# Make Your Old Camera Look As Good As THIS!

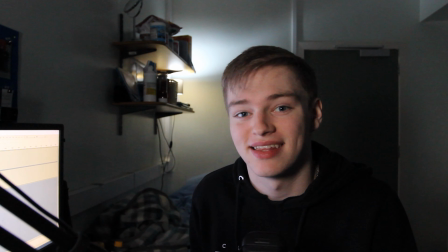If your footage looks like this, and you want it to look something like this, then make sure you watch to the very end to find out how I do it.
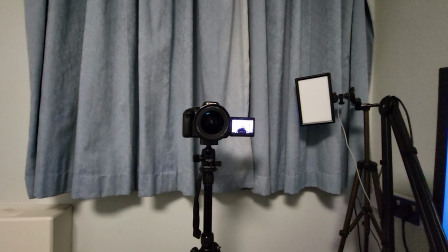Hope you guys enjoy. Okay, so let's first deal with the lighting. So what I'm gonna do first is turn off the main light,
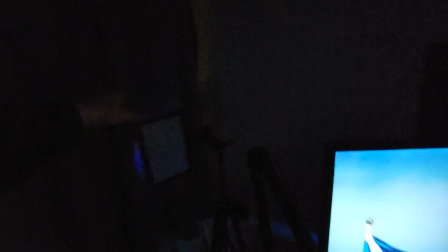which it does get very dark in here, and then I'll turn on my key light, which is just an LED panel light off Amazon,
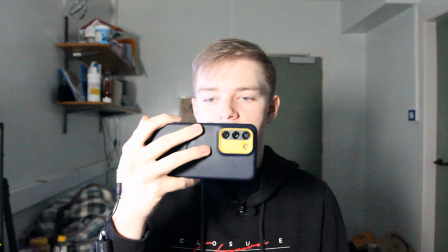and that already makes it a lot better. I think, as you can see here, the image is overexposed.
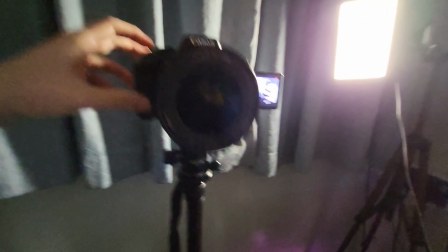However, if I go into my ISO settings on the camera, 1 second, it's flipped,
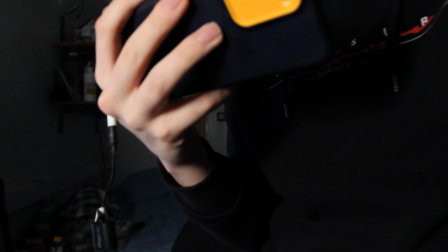say that to about 1600,
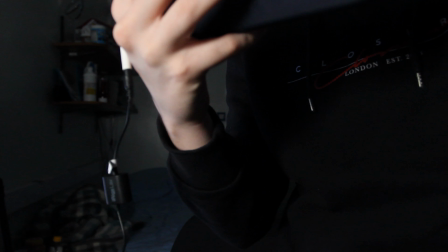as well as put the shutter speed to double the frame rate.
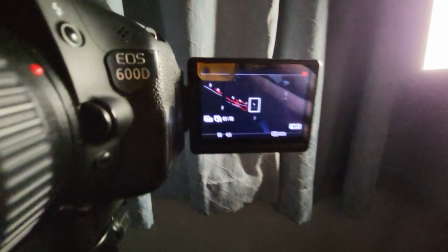So I'm shooting at, I don't know if you can see, 24 frames per second there.
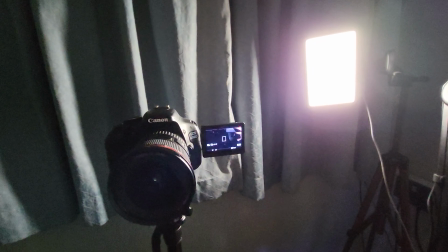1080, 1920 by 1080, 24 frames per second. So I'm gonna put the shutter speed to double that, as close as double that as I can.
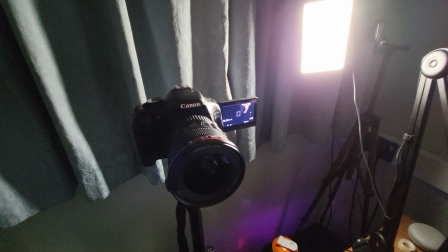And I want the ISO to be as low as possible, as well as the focal length to be as low as possible.
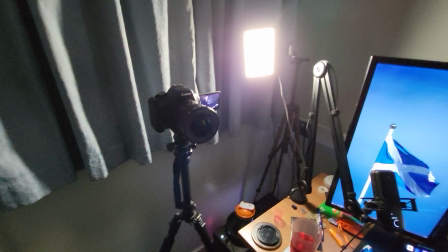Now this lens here only actually goes down to f4, which isn't actually that low,
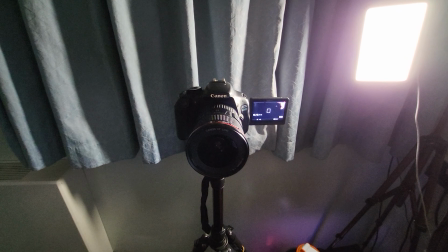so it doesn't let in as much light as I would prefer for indoor shooting, but that's the best I have right now,
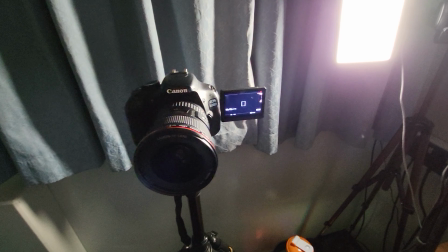so that's gonna have to do. Now that we have the settings and the camera correct,
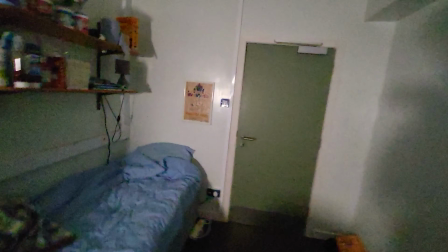I'm actually gonna go and turn on this lamp back here to create some
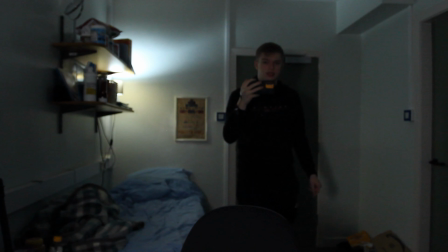ambient lighting in the back.
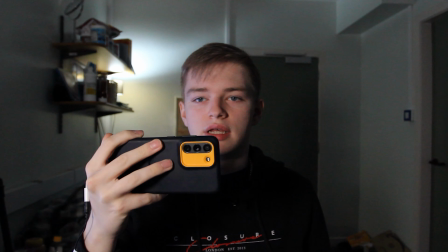As you can see, it kind of brightens up the image a little bit, and this is already looking like a much better video.
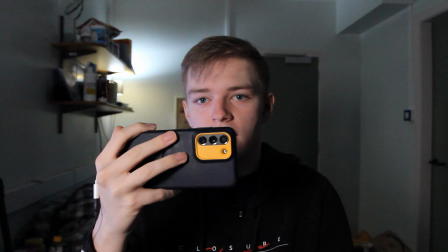Now, I wish I had, if you do, I'm probably going to buy one after this video actually.
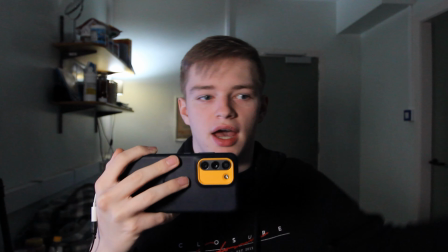However, I would be much better if I had a reflector here to bounce some fill light onto this face.
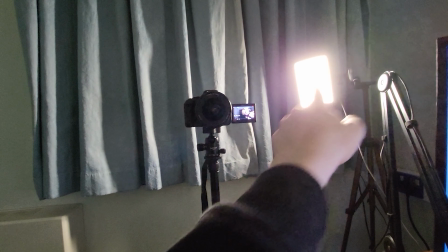As you see, there's loads of shadows here. Just taking the light from the key light, I'm placing it around here somewhere,
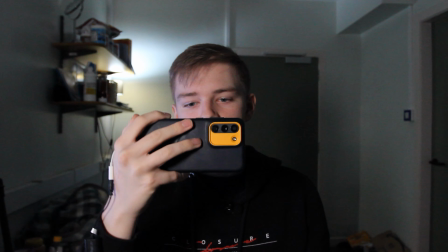and then it would bounce and then fill in most of my left side of my face.
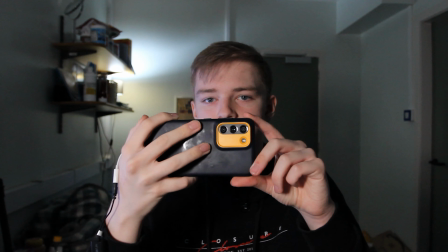Now with that done, now the next thing I need to do is angle it so it's roughly the rule of thirds,
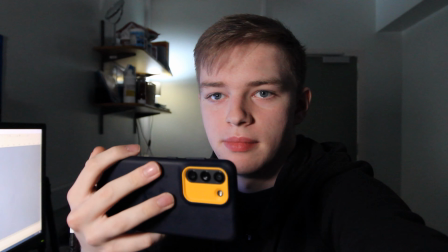just so I am about on that third line.
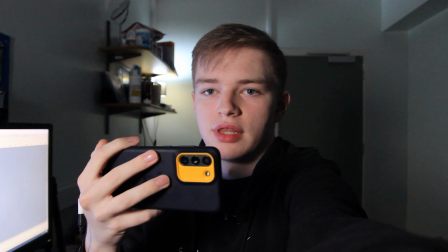There's not an actual third line showing, so for this I'm just gonna zoom in a little bit,
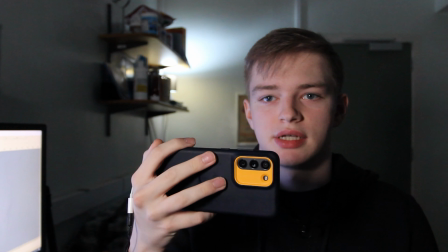place me off to the side a tiny bit, and have it that way.
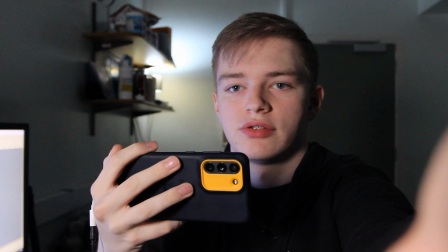Or it could even be this way, but I feel like having the screens there is a bit better.
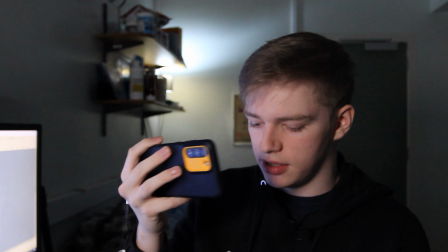Now the final step is to make sure I'm in focus. So this camera here, so I'm going to put my phone down, there's no autofocus when it comes to video.
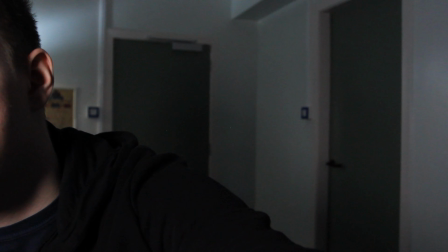So what I like to do is I've bought myself an external shutter, which I put into the side of the camera,
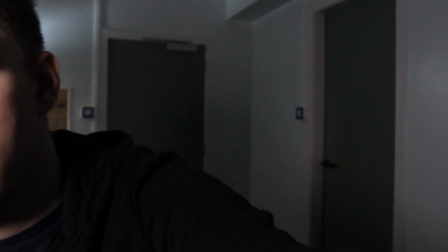if I can find it.
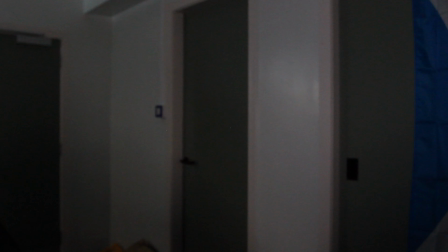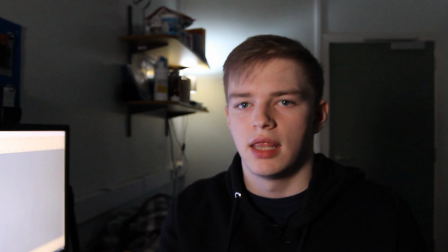Which I put in there, and then basically I go to the center of the frame,
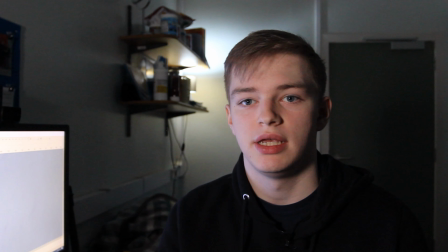it locks the focus on, and that is me now in focus without having to.
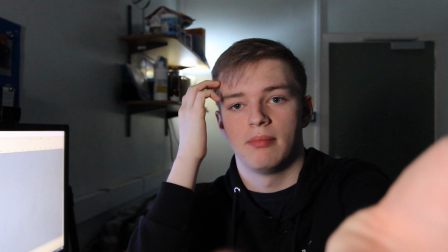So if I'm far away from the camera and I can't manually do it myself, I'll use that.
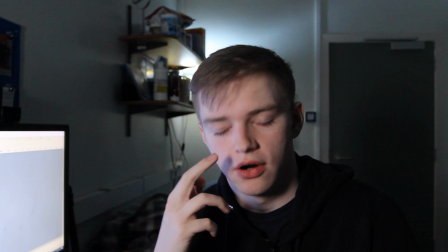So when you click the shutter down, it actually does pull manual focus, or it auto focuses when you have your finger down on the shutter. So now, last but definitely not least, is audio. So for this, I'm using the Elgato Wave 3. This microphone costs roughly about, I think it's 100 to 150 pounds. I got it as soon as it came out because I love the software for my streaming, but really if you're going to be shooting just YouTube videos, a Lav Mic will do fine, which is what I'm actually wearing right now when I was recording on my phone. So that's pretty much it. Other lights you could use is, like I said, the reflector or another light for my fill, and then maybe a hair light just to kind of highlight the back of my head.